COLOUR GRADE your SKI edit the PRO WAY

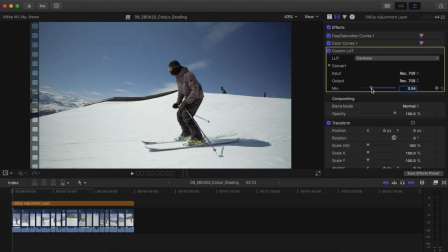(7:55)
So let's go up to around 0.4, I feel like. Looks pretty decent, 0.39. that looks pretty nice on here so again off and on and you'll see that's adjusting a few of the hues a few of the luminosities a bit of the contrast some of the saturation um these luts
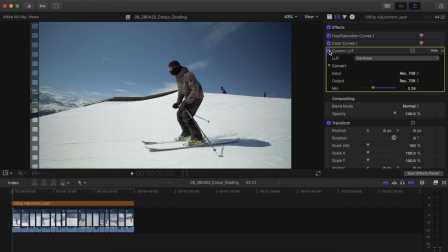(8:15)
were created in lightroom using stills from video frames so they're specifically meant for skiing really so yeah luts are not a one-stop fix um you know you might find that after you've added them you have to readjust some of your other settings you know maybe the contrast is too much or not enough or the saturation has gone off or there's one color that's
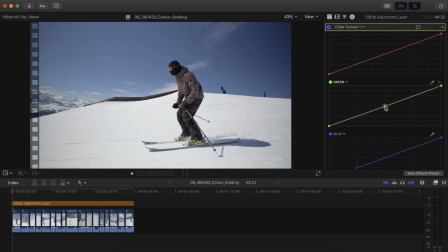(8:35)
starting to look a little funky as a result of that LUT so you will you will have to adjust settings after adding a lot and it's not as simple as just chucking a lot on a video and there bam you're done so I'm gonna move on to the next few things I like
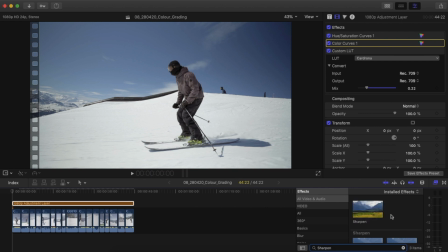(8:50)
to do first of those is I like to add a sharpen sharpen from the effects browser here I'm gonna stick that on and I'm gonna leave that at the default 2.5 and again if you look you'll see it just makes that video a little bit sharper
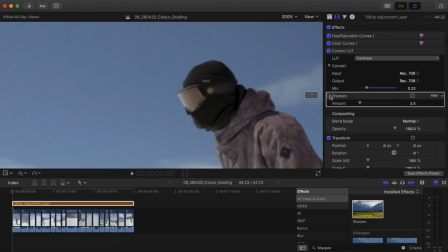(9:05)
if i zoom in close you get a better look at that so that's without the sharpening and with the sharpen again don't want to overdo it because you'll
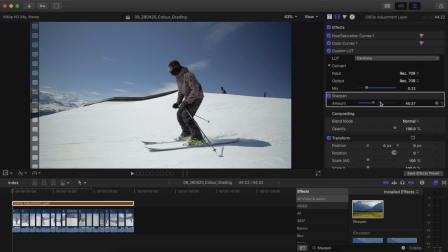(9:12)
start to get some weird sort of artifacts appearing in your video if you go too high so i'm going to leave that at the minimums of 2.5 and then a stylistic thing i really like to use is film grain this really depends on the project I don't use it on everything.
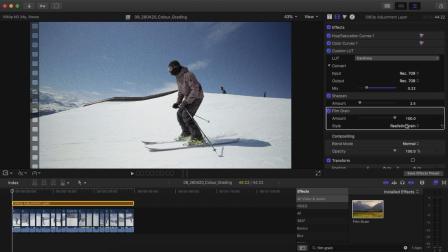(9:28)
I'm going to use the realistic grain under the style here and I'm going to bring the amount right down to around sort of 10 to 15. Again very easy to overdo it and it will ruin your video but I really like the look that it adds to your videos. It gives it that sort of filmic look.
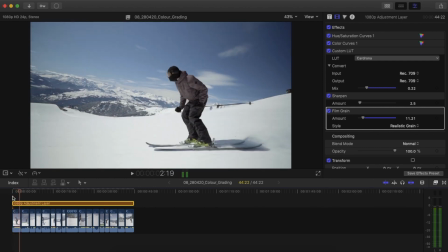(9:48)
Usually I'll then watch it through and as I'm watching it I'll start to notice things like here i'm seeing the snow is very bright so coming back into my color curve here i might just ease back on that s curve maybe drop those mid tones down slightly it looks a little bit better
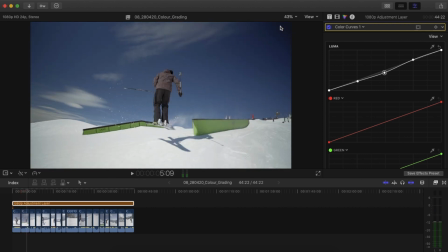(10:04)
sky getting a bit of a vignette in the corners here um so it's a constant sort of balancing act of trying to find what looks good and a lot of it's going to come down to your sort
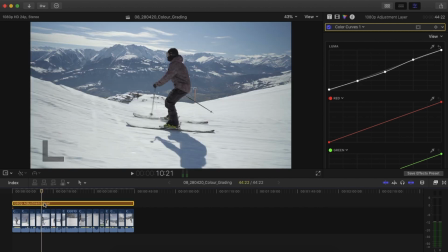(10:19)
personal preference so again just to show you a before and after this is before the grades that's color corrected and that's with the grade so you can see i've tried to not overdo it it's quite subtle and i think that's really key and as with a lot of things in video it's always a good idea to go away get some fresh eyes and come back and look at
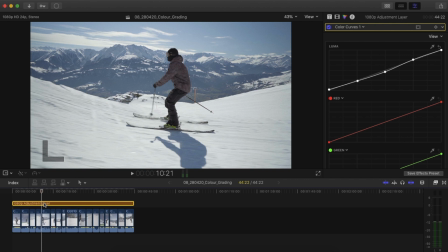(10:37)
later because you'll notice things you didn't notice before so yeah that's one way to create a grade using a lut the other way is to not use LUTs at all.
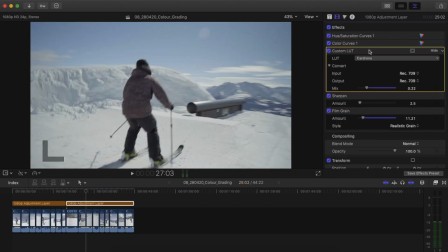(10:46)
Some people hate LUTs and I can sort of relate to why. So I'll just turn off Sharpen and Film again and I'm just going to delete that LUT.